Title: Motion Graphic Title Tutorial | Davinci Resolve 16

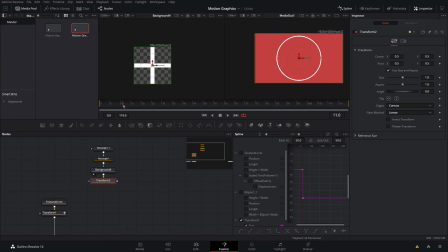(8:08)
Okay, then on the transform, if we go into here, we'll just go to the first frame, add a keyframe on the angle, go to the last one, and do 330 degrees.
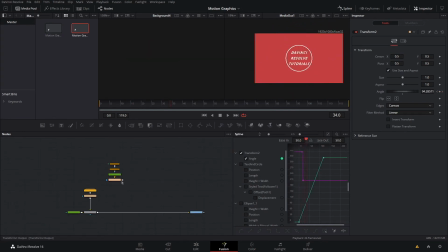(8:22)
So now if you watch this, it's rotating at a nice speed. We can plug it into the main comp to see it.
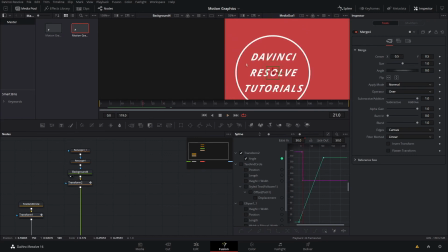(8:31)
It's small there, but you can see it. Something that I did forget to mention is that the outer circle, you want to make that about the width of your font. It'll make it look a lot cleaner and more professional.
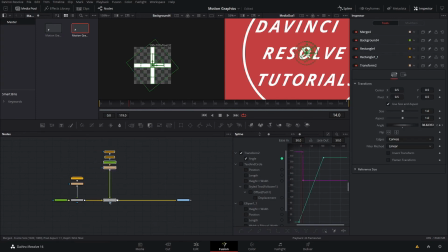(8:42)
Okay, so now that that's done, what we'll want to do, I'm just going to move this over a little bit, drag down a background node, set that to transparent, and merge this up, making sure it is as the background instead of the foreground.
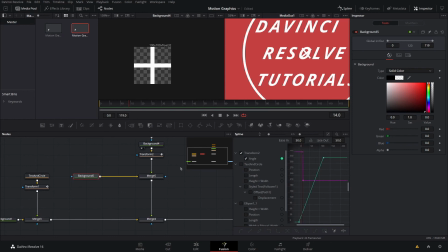(8:55)
You can do this again by hitting Control T on your keyboard. Now we're going to click on the merge, shift space, and do duplicate.
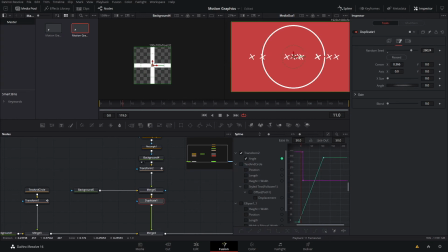(9:03)
Adjust the copies to about 10. Then under jitter, we're going to up the X position and the Y position as well. You can play around with the controls on the duplicate node as well to get what you want.
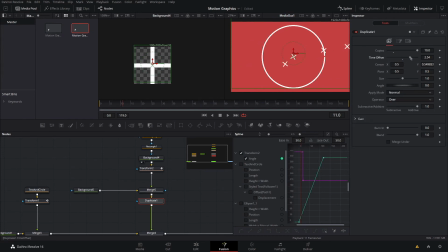(9:22)
Now if we add a little bit of a time offset, that'll make them so that they blink on. Now just because I don't like this one being right here, we're gonna bring down the transform and bring the output and have it be a mask on the merge.
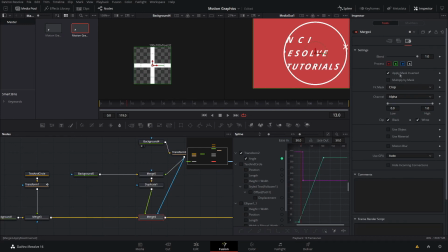(9:38)
And then if we go into the merge and do apply mask inverted. So now you can see all of the other points except for that little one right down there.
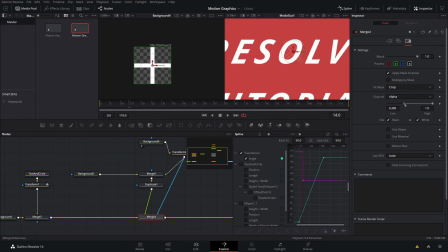(9:48)
And if you look, you can kind of see it, so we can just adjust the channel, bring down the high. There we go. So now you should be able to see all of the other crosshairs except for the one in the middle. I think that just makes it look a little bit cleaner. All right, so now that that's done, we're gonna grab this to Control G and F2 and name this crosshairs. There we go. We'll just drag this all the way over by the text and circle. So now what we're gonna do is make the little lines that are drawing all over the canvas.
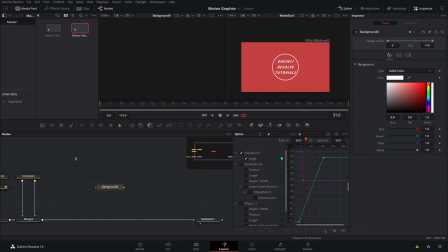(10:28)
So I'll bring down a background, set that to white, then we'll add a mask paint effect, and that should come in as a mask on the background. We can merge this up so we can see it.
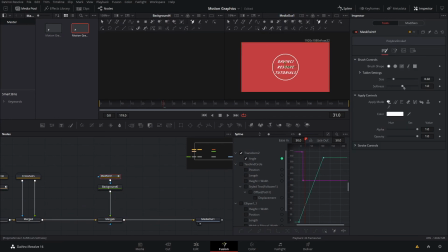(10:40)
And in the mask, up in the top here, we'll want to hit polygon stroke, and then the brush controls, bring the softness down, and then create your first point. Keep in mind, if there's going to be any curves, make sure they're nice and smooth.
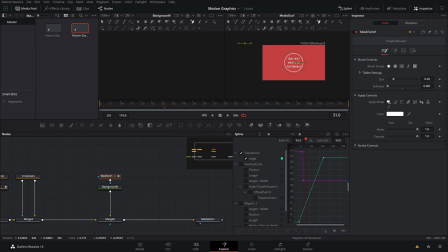(10:53)
So I'll show you how to do that. So I'm gonna click a little ways from the edge here, and then when I do this, I'm gonna draw this line kind of big here, okay? This will make it so that it's a little bit smoother in the final animation. All right, so now that that's done, we're gonna get our size right. So bring that down so it's about the length of, so adjust that so it's about the length of the circle. We can add like a little bit of softness just to make it blend. And I'm going to copy the size value for the next ones just to make it easier.
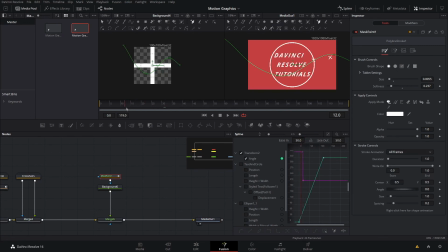(11:31)
So now in the mask paint, if we go down to the stroke controls, we're going to go to the first frame that we want it to start drawing, which is for me is when it starts to get smaller. And if we bring the right on and trim it, as you can see, it's moving. We'll trim it so that's off the screen and the size we want.
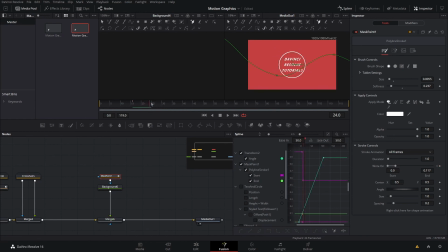(11:49)
Then we'll add a keyframe, jump forward a little bit, and then move all of these to the other side. So now if we watch this, got a little animation coming across the screen.
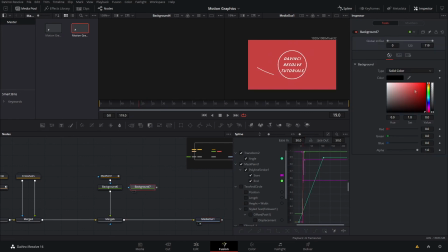(12:06)
Okay, so now we're gonna do the same thing by bringing down a background, making it white, adding a mask paint node.